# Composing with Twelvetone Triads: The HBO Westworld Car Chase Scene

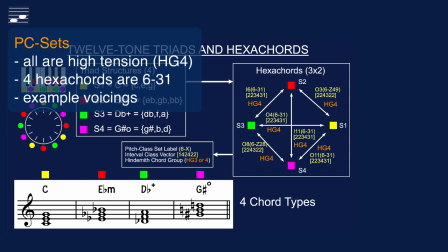4:15 Within these high tension chords, four combinations yield pitch class set 631.
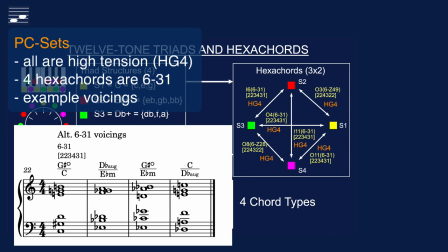4:21 These were used in the middle part of the extended car chase. And here are some example voicings.
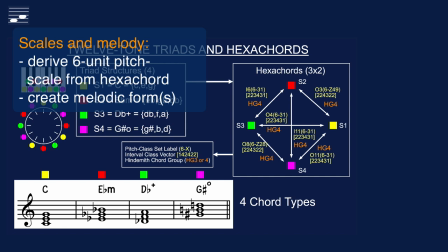From the hexachords we may derive 6 unit pitch scales and melodic forms. Chaining such melodic forms yields what in the Schillinger system is called a melodic continuity.
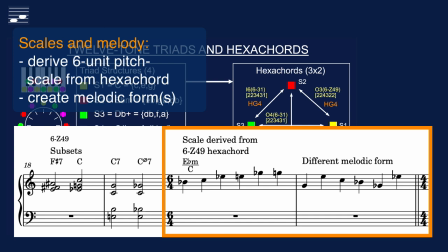4:48 And that is what you will hear during the longer middle section of the car chase.
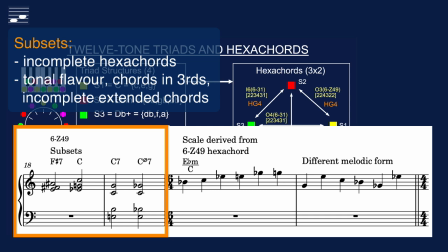5:00 Finally, it is not necessary to use all six pitches simultaneously. An appropriate subset selection may lead to more traditional, tonal flavor structures or incomplete extended chords.
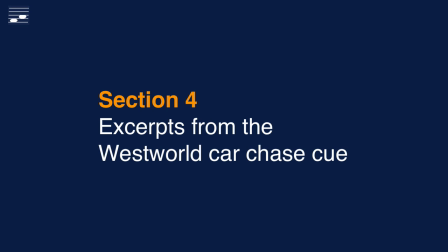5:18 Let's study this car chase cue in detail, with reduced score fragments, audio and video excerpts.
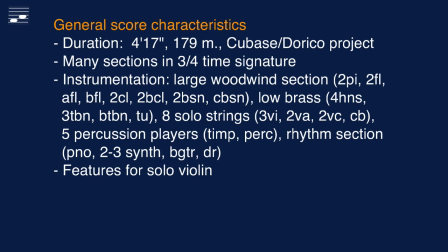5:25 I produced both a Cubase Midima Cup and a Dorico Full Score, available on my website.
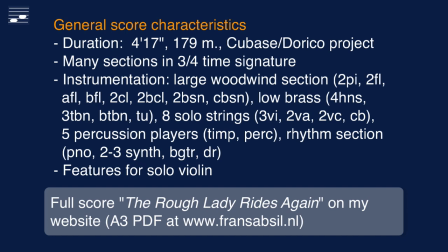5:32 The cue is dominated by 3-4 time signature.
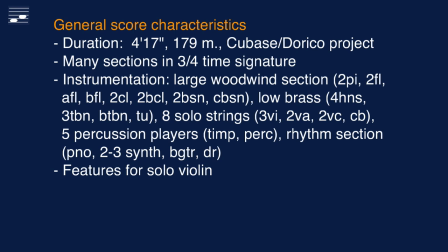5:36 In the instrumentation I used a large woodwind section, without oboes, and low brass no trumpets. I definitely wanted to avoid the large string section spiccato cliché, and therefore decided on a small section of solo strings, about which more later.
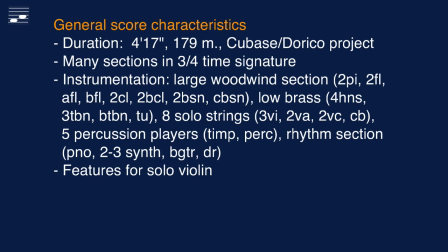5:54 In addition, there are percussion and rhythm section instruments.
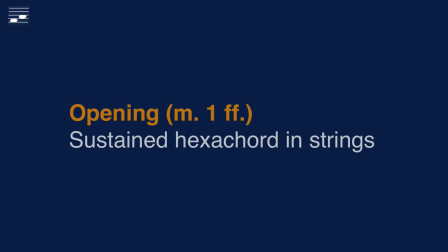5:59 The first fragment is the sustained hexachord for strings.
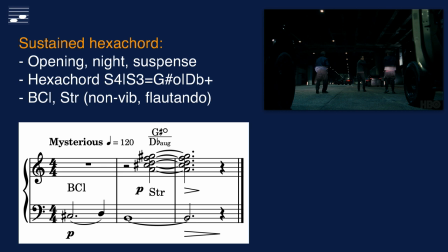6:03 The scene opens with a night shot, and the imagery suggests mounting suspense and tension. I used the hexachord combination of the G-sharp diminished over the D-flat augmented triad.
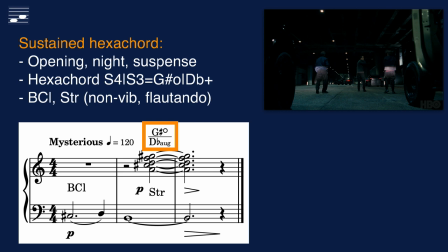6:17 The reduced score shows octave transposition for easy reading, And you'll hear a piano rendering first.
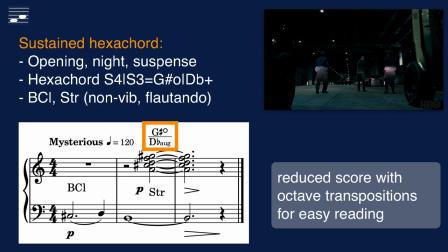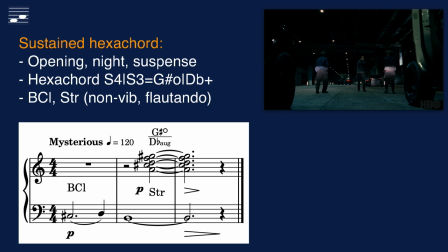6:30 In the instrumentation there is a bass clarinet motif with sustained high strings and synthesizer playing a non vibrato flautando cluster voicing.
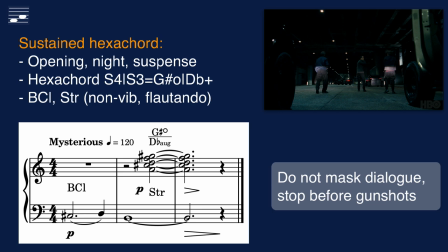6:40 This setting will not mask dialogue and the music halts before the first gunshots.
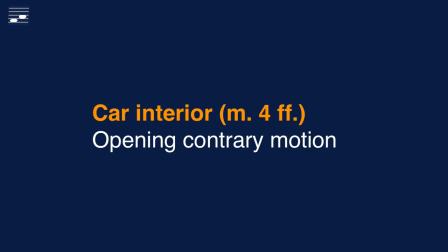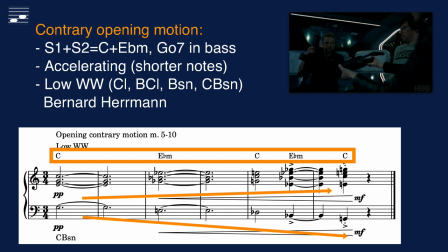6:54 The second fragment shows the car interior with a dialogue. We use the first two triads from the set, C major and Eb minor. With a G diminished 7th chord in the bass, an opening contrary motion.
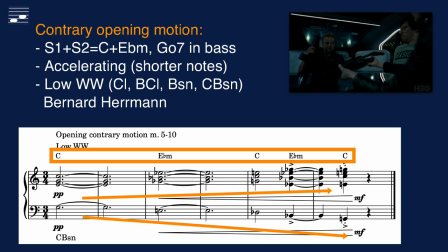The instruments are low clarinets and bassoons in a Bernard Herrmann style.
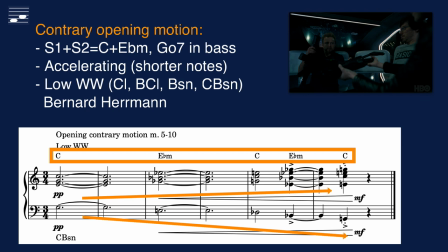7:23 Rhythmically there is diminution with shorter note durations suggesting the accelerating car starting the chase.
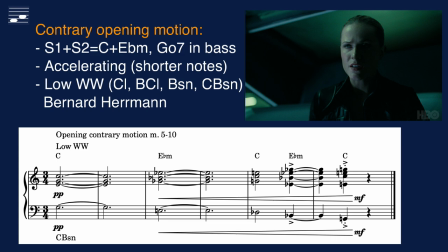Sable safety features, maximal speed, go.
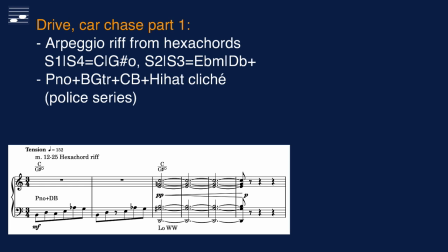7:45 Here you see the start of a recurring element, an eighth note arpeggio riff in bass instruments. It is derived from the C major over G sharp diminished polychord. This riff is repeated with the complement hexachord.
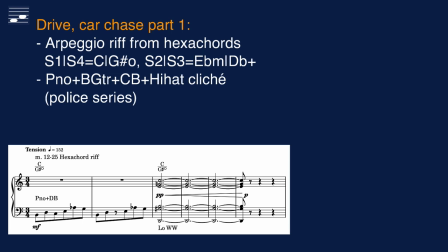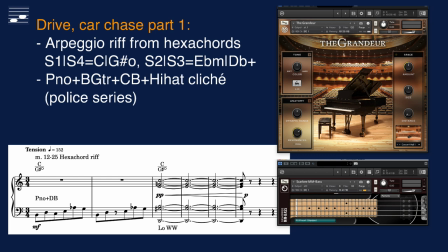8:13 The instrumentation uses a 1970s police series cliché. Piano left hand, bass guitar and pizzicato double bass.